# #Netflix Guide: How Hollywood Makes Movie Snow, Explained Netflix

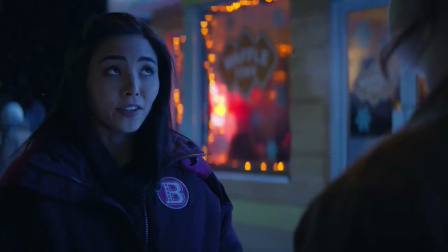90% of it is evaporative foam shot out of a blower. The machinery can be loud, but man, does it look pretty.
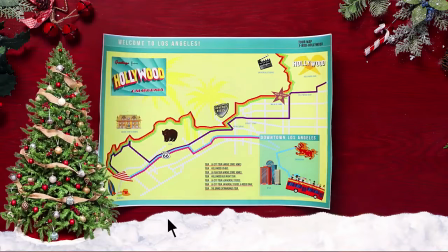But we're not quite done, because this is Hollywood in 2019, and of course visual effects plays a huge role.
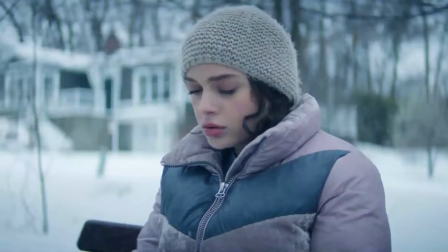You might not guess it,
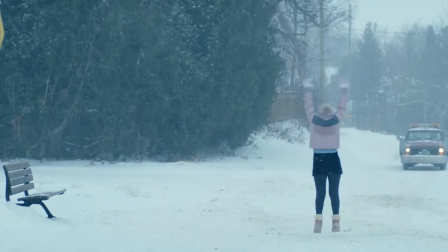but holiday movies like Let It Snow have around 500 visual effects shots that either supplement or actually supplant its practical effects.
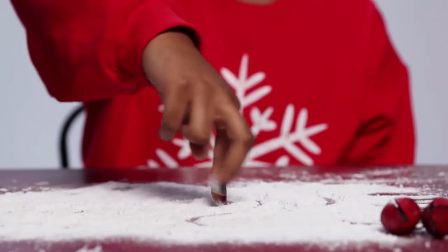Snow, of course, changes when actors or, nature interacts with it.
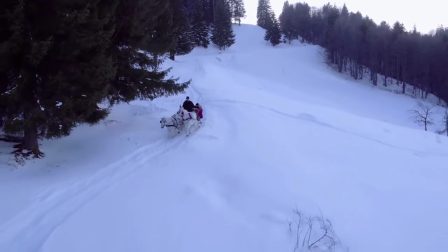So the visual effects team often serves as a guardian of continuity, fixing footsteps or compensating for changing winds.
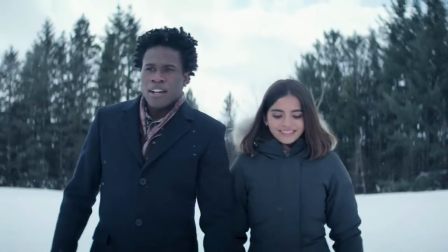They also fill in, quite literally in some cases, by using giant matte paintings to cover areas too big to fill with artificial snow,
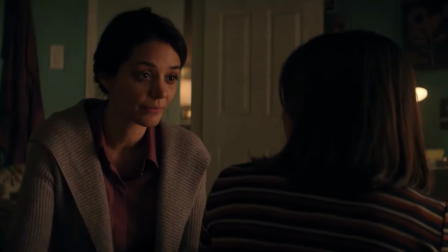but also figuratively when practical effects are impractical.
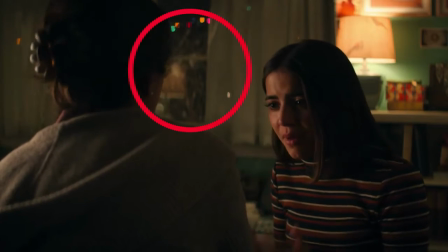The falling snow in the window here was done by the visual effects team because the blower proved itself too loud.
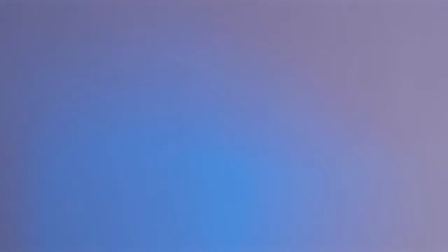But with increased number of shots and shot complexity, visual effects get really expensive.
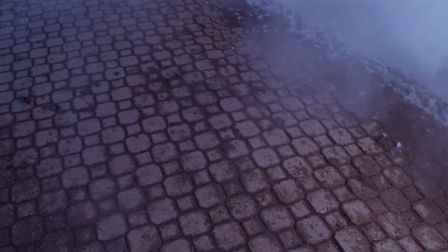It, too, is no magic snow bullet, and probably nothing ever will be.
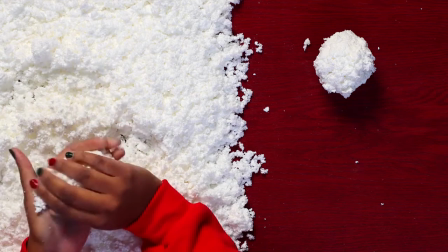Maybe instead of a magic snow bullet, filmmakers will have to settle for a magical snowball.
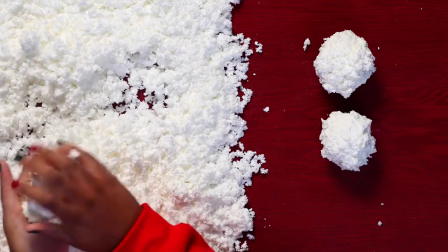A big bundle of little techniques that will joyfully lob at our holiday movies to make them wintry wonderlands.
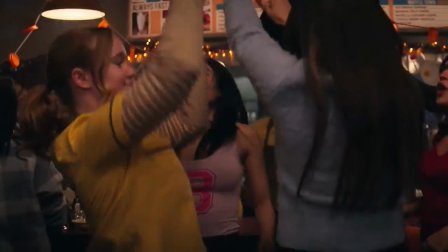But enough from me. Who better to get you excited about snow than Miss Joan Cusack?
See?
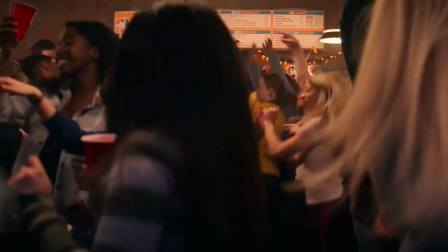Didn't I tell you? Snow can make a difference, especially on Christmas Eve.
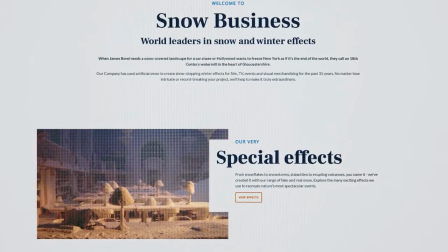The question that snow business gets the most often, their biggest job. It turns out it's Kenneth Branagh's Hamlet.
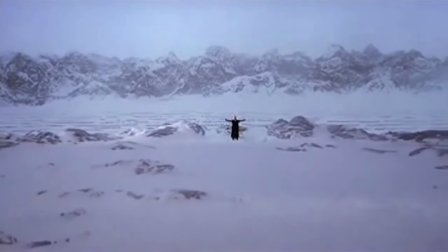In order to turn England into Denmark, snow business covered, wait for it, 156 acres of land with artificial snow.
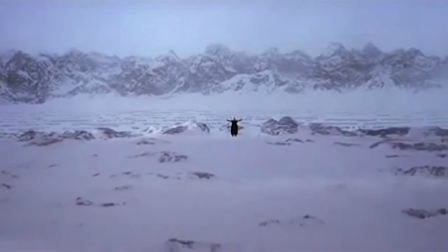To freeze or not to freeze? That is the question.